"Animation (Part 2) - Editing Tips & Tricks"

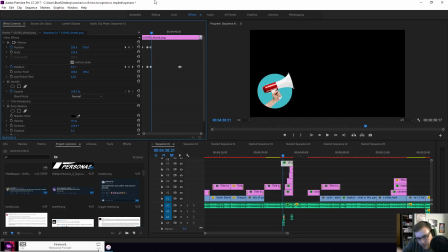985s
So it rolls in and does a little bit of roll back, like it rolled too far and then it settles. So that's a basic, you know, similar to the things popping in and out from our last animation tutorial.
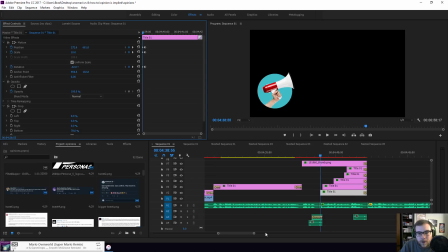999s
Now though, you can see the text will come out of the megaphone and show on screen here, a creator's opinion is implied.
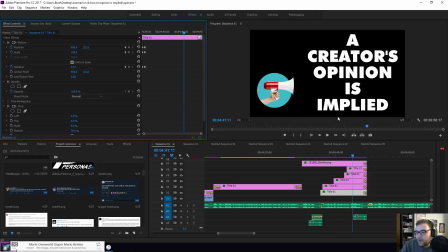1007s A creator's opinion is implied.
That's very, very loud for me. Anyway, so you can see it came out of the megaphone here.
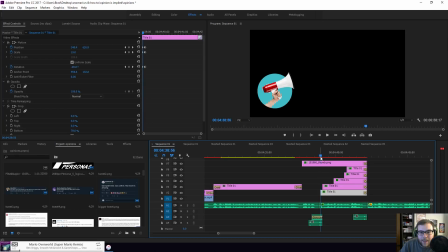1016s
So, like, yeah, like that came out of the megaphone. And it looks really cool when it's all said and done. So the very first thing, well, let's start here. So this is the base position.
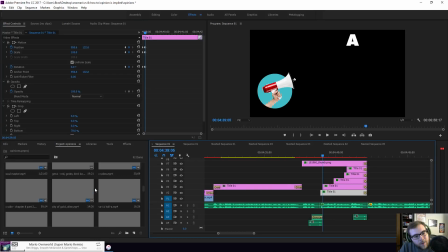1027s
And what I've done here is I have an actual title of it.
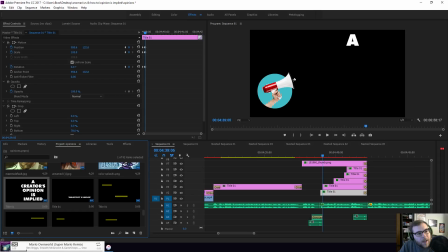1033s
This is only one title, and again, I mentioned this last time, cropping is your best friend. If you ever want a full title to appear in bits and pieces, like for it to pop up with my words, which is what I did in this case, where every time I said a word, it appeared. Cropping is the fastest and easiest way to do that.
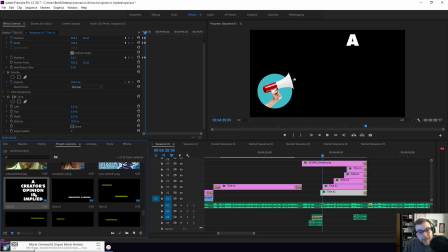1052s
You could make the title separate titles for each word, and I've done that in the past. For example,
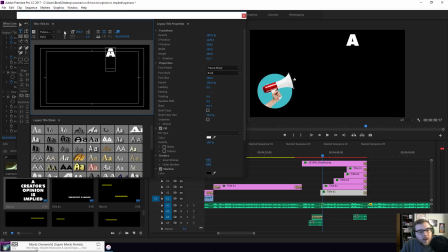1058s
deleting all this from creator's opinions implied, and then make a new title that's copy and pasted,
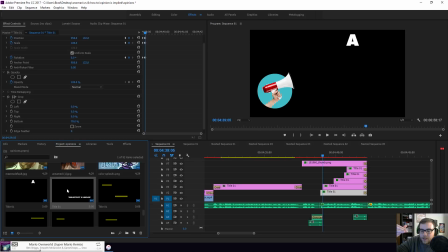1066s
but then just the next word. So creators is its own title, opinion is its own title, is, etc. And you can do that and then have those be separate titles that you throw in, but you don't have to do that.
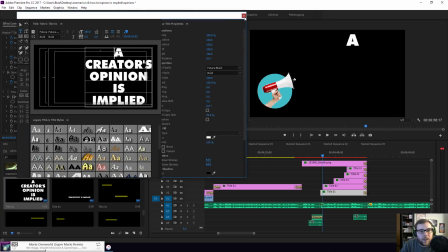1078s
It can be its own title here, and this way they're all centered and they're good and everything. And instead I just cropped each one.
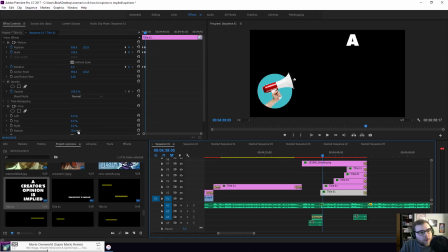1086s
So you can see I cropped from the very bottom all the way to just the A, and then here I cropped the top of it so it's 21%, that covers the A, and then 60, so the only thing that's isolated is the word creators, and then same thing, opinion is, etc.
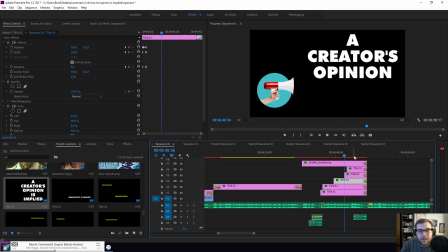1103s
I changed the crop to isolate each line of the text, and that's just a really fast way to do that.
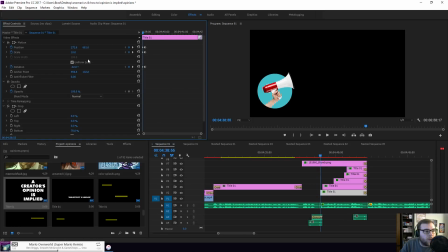1111s
Now, the animation itself is just a combination of rotation, scale, and position, so it's all three working together. The position is right behind the microphone, or the megaphone, not microphone. It's scaled very small, it's only 10%, so it's behind the thing, you can't even see it.
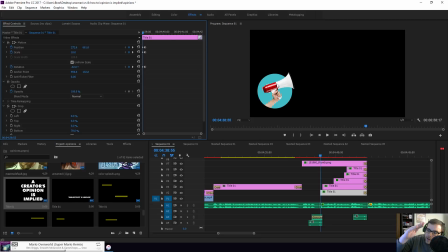1127s
And then it rotates, so it's angled a little bit, and then it just basically comes like it's over here, and it comes out, and settles and becomes bigger. So it's all three things at once: rotation, size, and position.
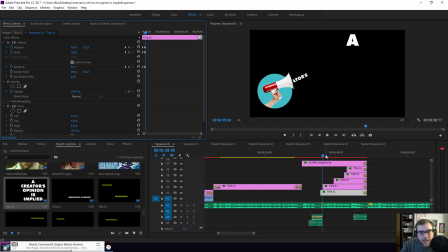1144s
So it's moving position, size, and rotation. And I sort of just did this for each of these until, again, it looked good. So it's just, it comes out, whoop, creator's opinion, yeah, and it just comes out like that.
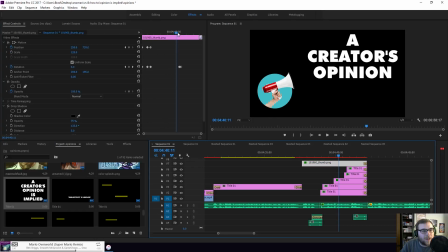1156s
And then I did actually this other thing with the megaphone here where I moved it down so that the other words come out from the center of it again, because again, these words are coming out to the bottom of the screen here, so I wanted the megaphone to still be the center of where they exit.
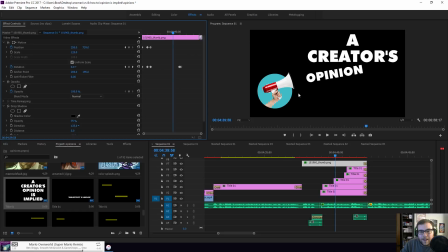1172s
So if it was still in this position, the is would like come out down at this weird angle and implied, so I moved the megaphone down so that it still came out in the center, like that. And I thought this looked pretty good. I really was happy with how that came together.
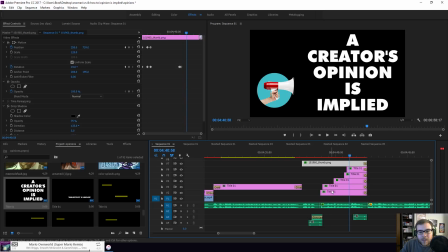1189s
It just, the way the words rotated in and everything. I feel like there was something else I was going to mention. That's right, the anchor point. That's what it was. So the main reason, so the reason anchor points are so important is so that the motion of animation comes from the center of the word.
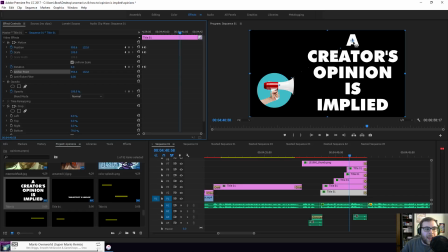1208s
So if I say anchor point for the A, you can see I have moved the anchor point to the center of the A, and I did this for each of the things. Oh, no, I didn't actually. That's really funny. Oh, okay, so rookie mistake here.
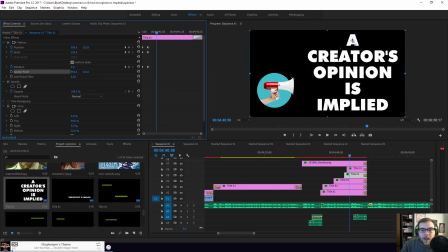1223s
I should have done this where every single title to change the anchor point to the actual individual words.
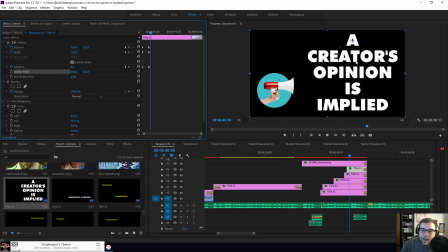1228s
That would have made the animation a little bit more perfect, but it looked fine as it is, so I didn't really have a problem with it. But again, if I didn't move that anchor point, if any title, the anchor point is
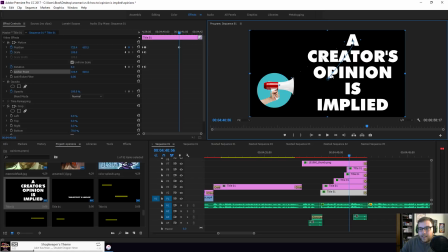1244s
normally in the very center of the screen, because again, a title takes up the entirety of your screen,
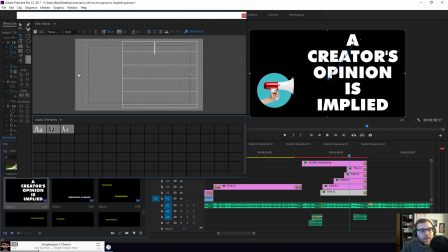1250s
right? So a title thing, the anchor point is normally just the center here.
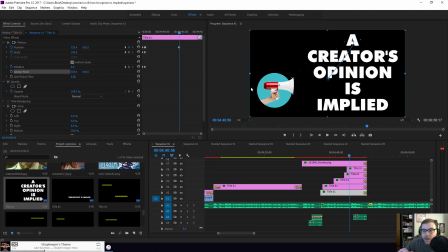1255s
So even though the text is on the right side or whatever, the default of a title card is the anchor point is in the dead center. This isn't exactly, it's supposed to be 725/40. But if I did that, the animation would look off.
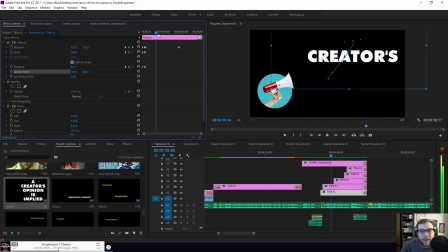1271s
You can see it would like, oh, it does a weird. Ignore that, but it basically just, you need to know that it would make the whole thing, it wouldn't be from the center of the letter, which that's what, if you want your titles to do specific animation,
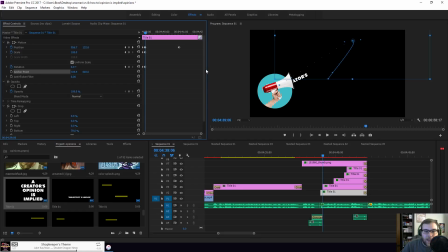1288s
make sure the anchor point is on the center of the text. Otherwise, it'll just be much more difficult to work with. That's all I'm really trying to say, is you need to make sure the anchor point's on the center of the letter. That way,
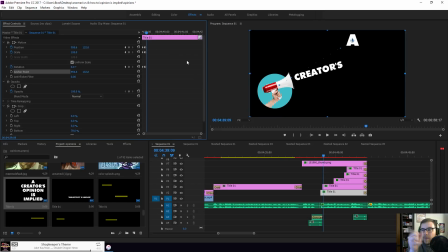1302s
it's much easier to animate, because then it's like you're working with the base of the object itself instead of the entire screen.
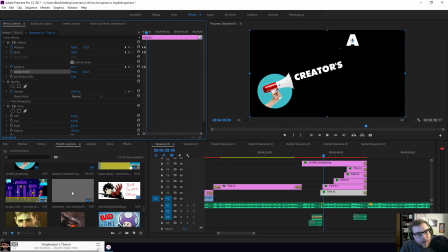1310s
For example, just any other random picture, say I took this Joseph Anderson thing,
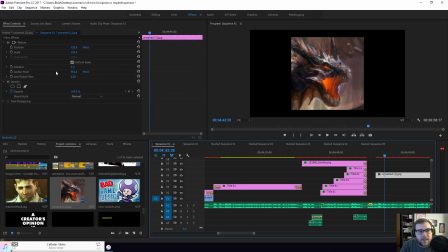1317s
the picture itself here, the anchor point is the center of the picture. Like any object, it's gonna be that way. So even if I made this 25% and moved it over here, the anchor point's in the center of the image.
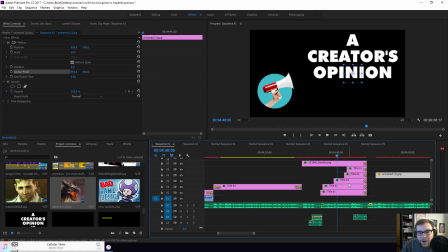1329s
And so already animation is easier on that object. But a title is the entire screen, so it's not centered on the text. So just move the anchor point, makes the animation easier. But there you go. I rolled in the megaphone, and then they come out of the thing.
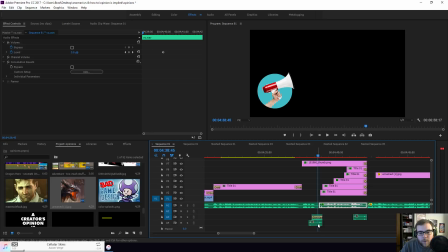1343s
And if you're wondering how I made my voice sound like a megaphone, first of all, this is a click of a walkie-talkie sound effect.
With me.
You can barely hear it. It's like a click at the very beginning, and then at the end here it goes.
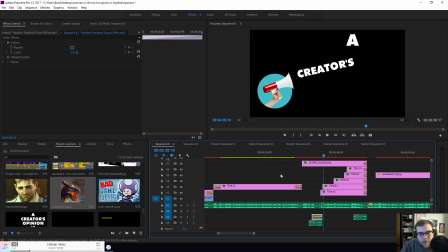1357s
That click. And then up here is a megaphone, or it's a microphone feedback sound effect. But then all I did is I added a fade out on it so that it wasn't super loud, and it fades out real quickly.
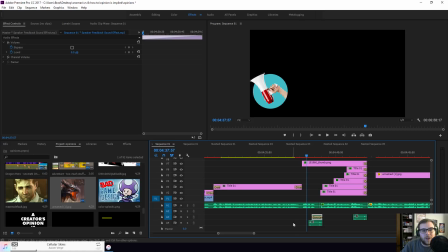1371s
So what you get together is a click and a feedback sound that just makes a megaphone, like as if getting a little bit of feedback.
With me.
So click and yeah. And then I clicked again at the end, and so it's just to give it that little megaphone sound.
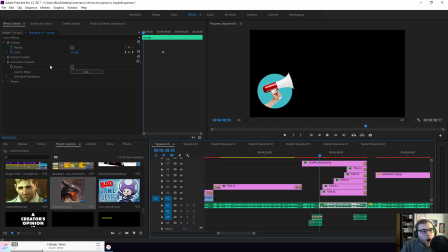1387s
And then here, all I did is I added reverb. That's the only thing.
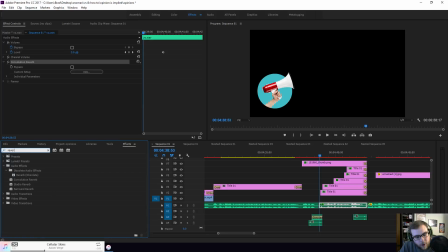1391s
If you go to your effects panel and say reverb, it's I did convolution reverb. There's a few options here, but I just did convolution, added it in, and that's all I did. It just made it sound more reverby, which is really what a megaphone does, right? So that's all I did, is I added that to the audio, and it made it sound more echoey.
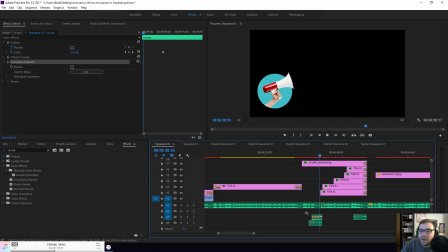1410s
So that's a real basic one of just making my voice sound different. But it was the combination of the sound effects at the beginning, and I added more walkie-talkies here at the end. So the click, you heard the click again at the very end there, making it sound like I let go of the button.
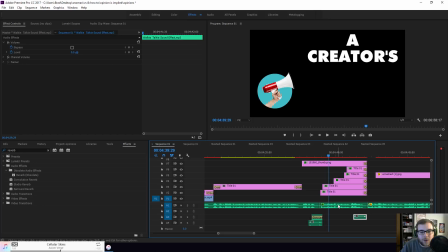1425s
So the sound effects really sold it, but really it's just a reverb on the audio. So anyway, that's how I did that.
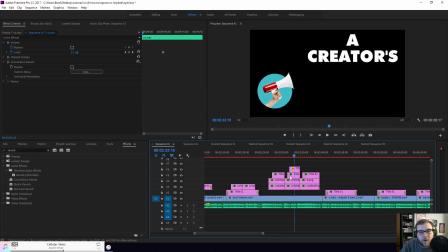1432s
We don't have a ton of time, but just very quickly, I'm going to show you the
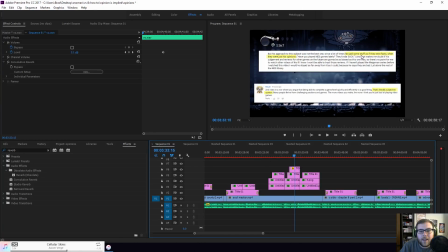1439s
comments here, where I have the yellow highlight text underneath the words. I'm going to do the same thing where I delete the background so that you can really see what's going on here.
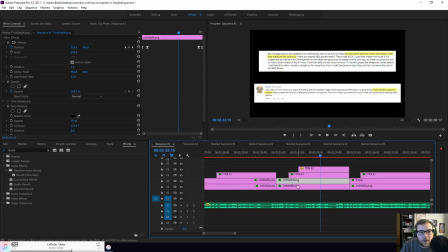1451s
So these are just my two comment pictures, and they come in animated. They fly in from the left to the right, ease out, ease in. They both do that at the same time. And then I have the text fade in as well.
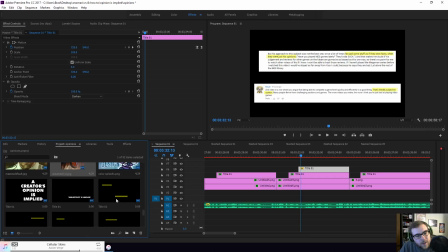1466s
This is actually two of the yellow boxes. So you can see again, this is just a title, the yellow boxes that I just put on there.